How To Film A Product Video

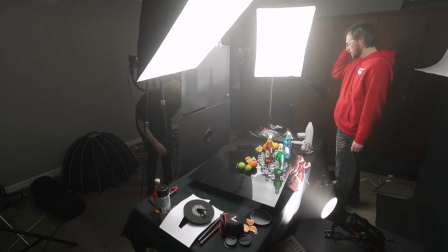[0:33]
they go.
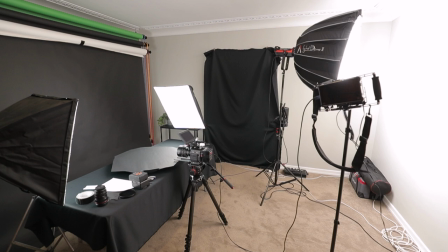[0:37]
So for this shoot, we had a couple of different lighting setups. We started with this setup, with two softboxes hitting the bottle from each side. We also had an aperture 300D Mark II bouncing off the wall,
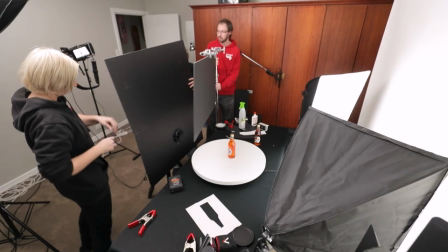[0:49]
creating some fill for the front of the bottles, and some black foam core in front of the lens blocking any reflections.
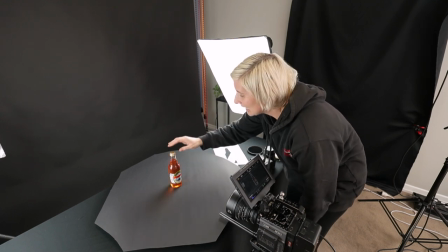[0:55]
So a cool little trick is if you are shooting glass, glass is notoriously really hard to shoot. It's reflective. In our case, it's clear glass, so that's even worse.
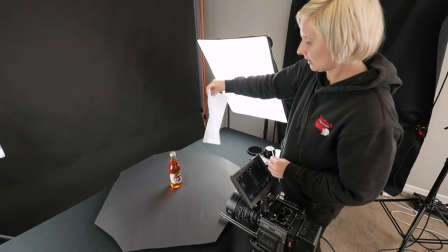[1:07]
So what we're gonna do is I've cut out the back of the glass from a white piece of paper,
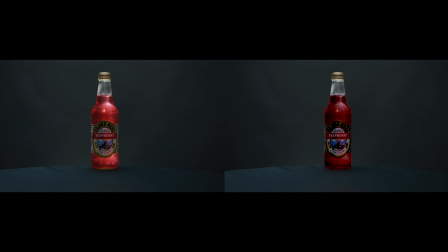[1:14]
and I'm just gonna stick that on there, and you can see what a difference it makes having that there and then not having it there.
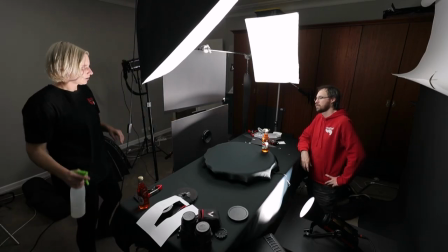[1:21]
So that's a cool little trick. Okay, I'm gonna record and then I'll spray, and then if you can bring it around at a consistent pace. So I think it's better if I spray and we move it fairly quickly rather than that slow, because then it just loses its frostiness.
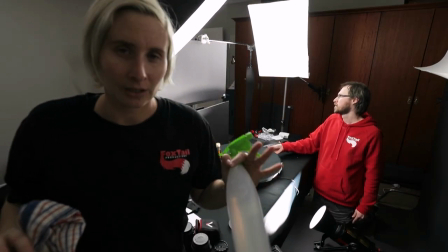[1:37]
All right, so now we're gonna try a cool effect with the water. We're only just kind of testing it, so we'll see how it looks.
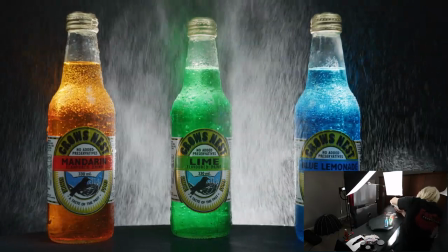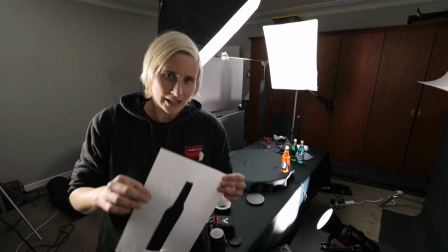[1:52]
Finger cramp. So we've decided to scrap the idea of the cutout on the back of the bottle only because we want the freedom to be able to
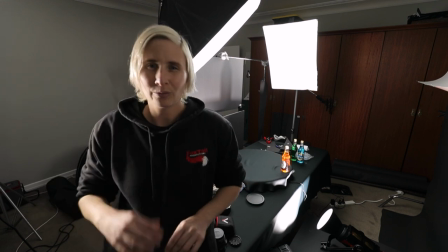[2:01]
rotate the bottle on a turntable, and if we did that with this, you would see the white on the back.
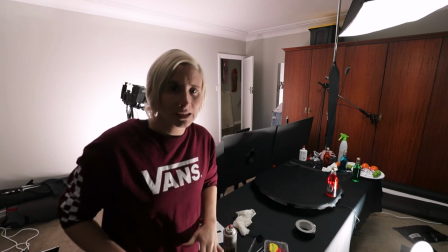[2:07]
All right, so what we've done is completely scrapped everything that we shot yesterday. We just weren't happy with the lighting of the bottles.
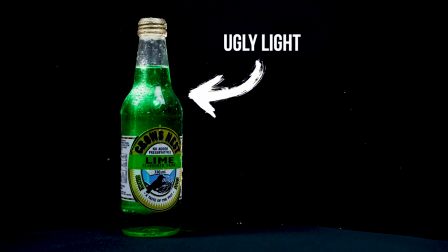[2:14]
There was too many reflections and hard edges of lights.
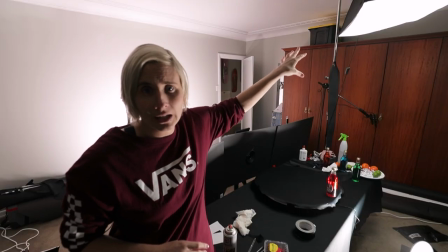[2:17]
So what we've done is we've rigged up a softbox overhead, which has pretty much reduced all reflections, which is pretty sick.
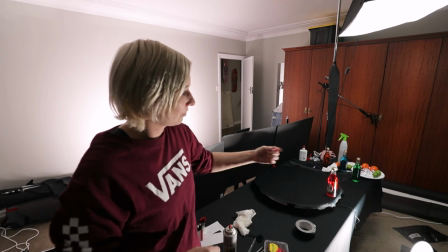[2:25]
Happy with that. And now I'm just gonna go through and reshoot all the individual bottles because I think the lighting is pretty much on point.
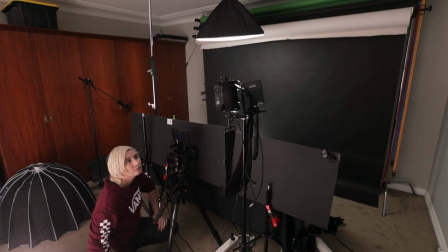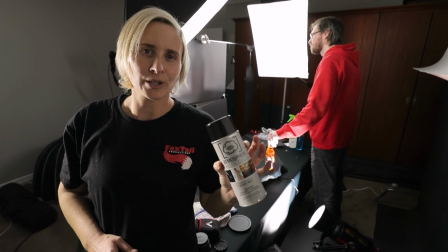[2:40]
For this next shot, we're gonna try atmospheric aerosol, which is pretty much smoke haze in a can, just to see what kind of effect it has.
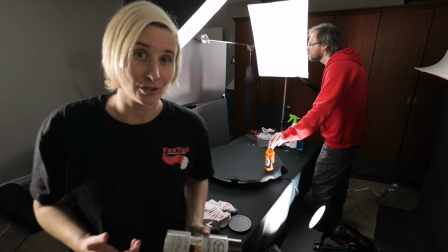[2:49]
We are backlighting it, so it should look pretty cool.
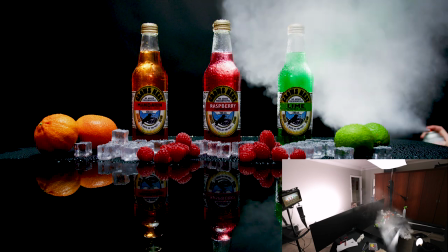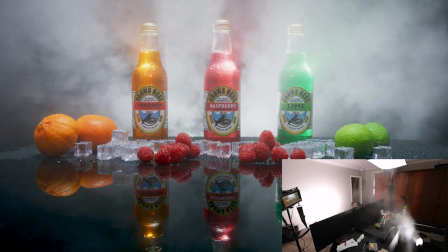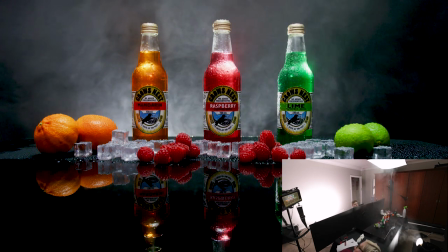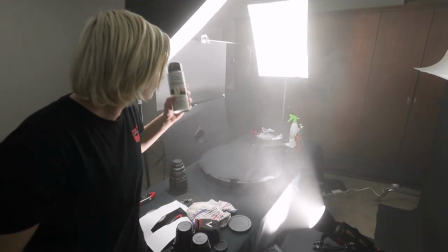[3:09]
As you'll see also, using haze diffuses all of the lights and gives them a nice bloom,
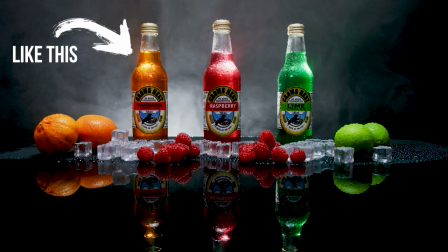[3:15]
so those reflections on the bottle won't look as harsh. There they go.
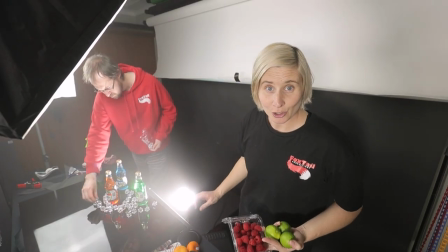[3:25]
Alright, so we're setting up for our end shot, and we've got a nice piece of black acrylic which is super shiny, which is going to make each of those bottles have their own reflection.
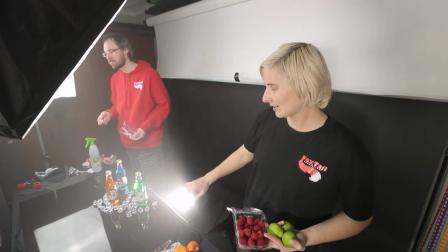[3:33]
We've also got some fake ice cubes which JB is putting down.
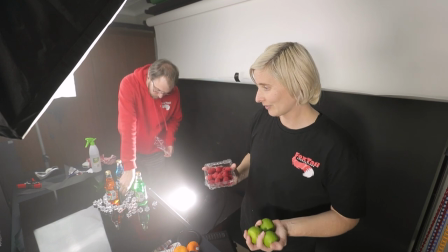[3:37]
And we've also got some fresh fruit of each of the flavours of the drinks, which is going to make it look really, really sick.
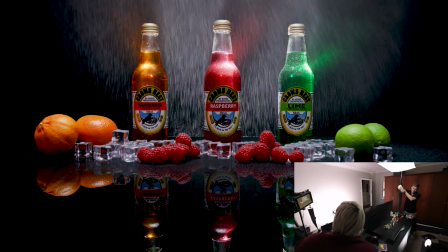[3:46]
Wicked.
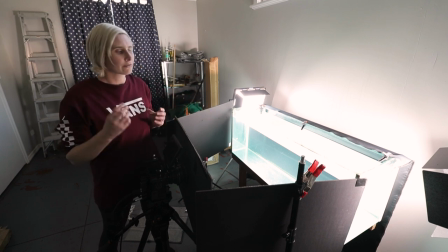[3:49]
So now we're going to try putting the bottles into the fish tank as well as some fruit to get that really cool slow-mo effect of going through water. We're going to be shooting at 150 frames a second. And the problem that we are having is there is a lot of shit in the tank, a lot of fluff, a lot of air bubbles. So we're just doing a couple of test shots.
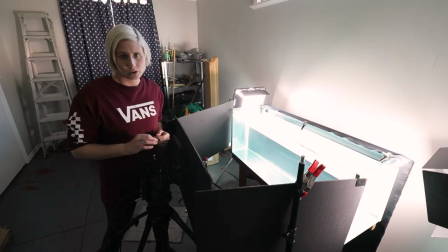[4:10]
I'll show you what these look like, but I think we're gonna have to find a solution for getting all that fluff out of the tank and trying again.
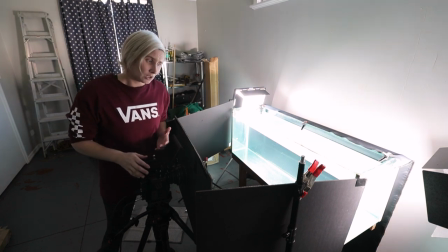[4:17]
Also, just with lighting a fish tank,
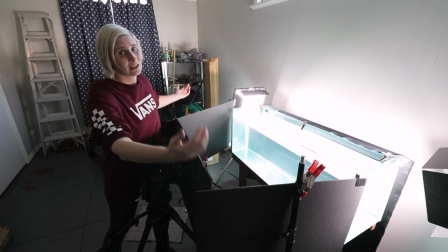[4:20]
you're gonna wanna black out everything in front of the tank and light it from the sides just to eliminate any reflections.
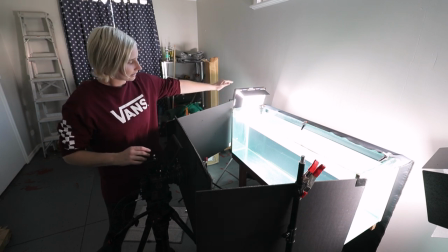[4:26]
We also have a black piece of cloth at the back. So lighting is on point.
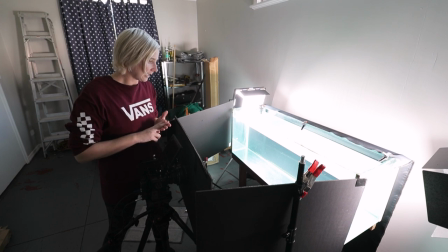[4:32]
It's just a little bit disappointing with the scratches on the tank and the fluff. So we're just gonna have to see what everything looks like in post and see what we can do.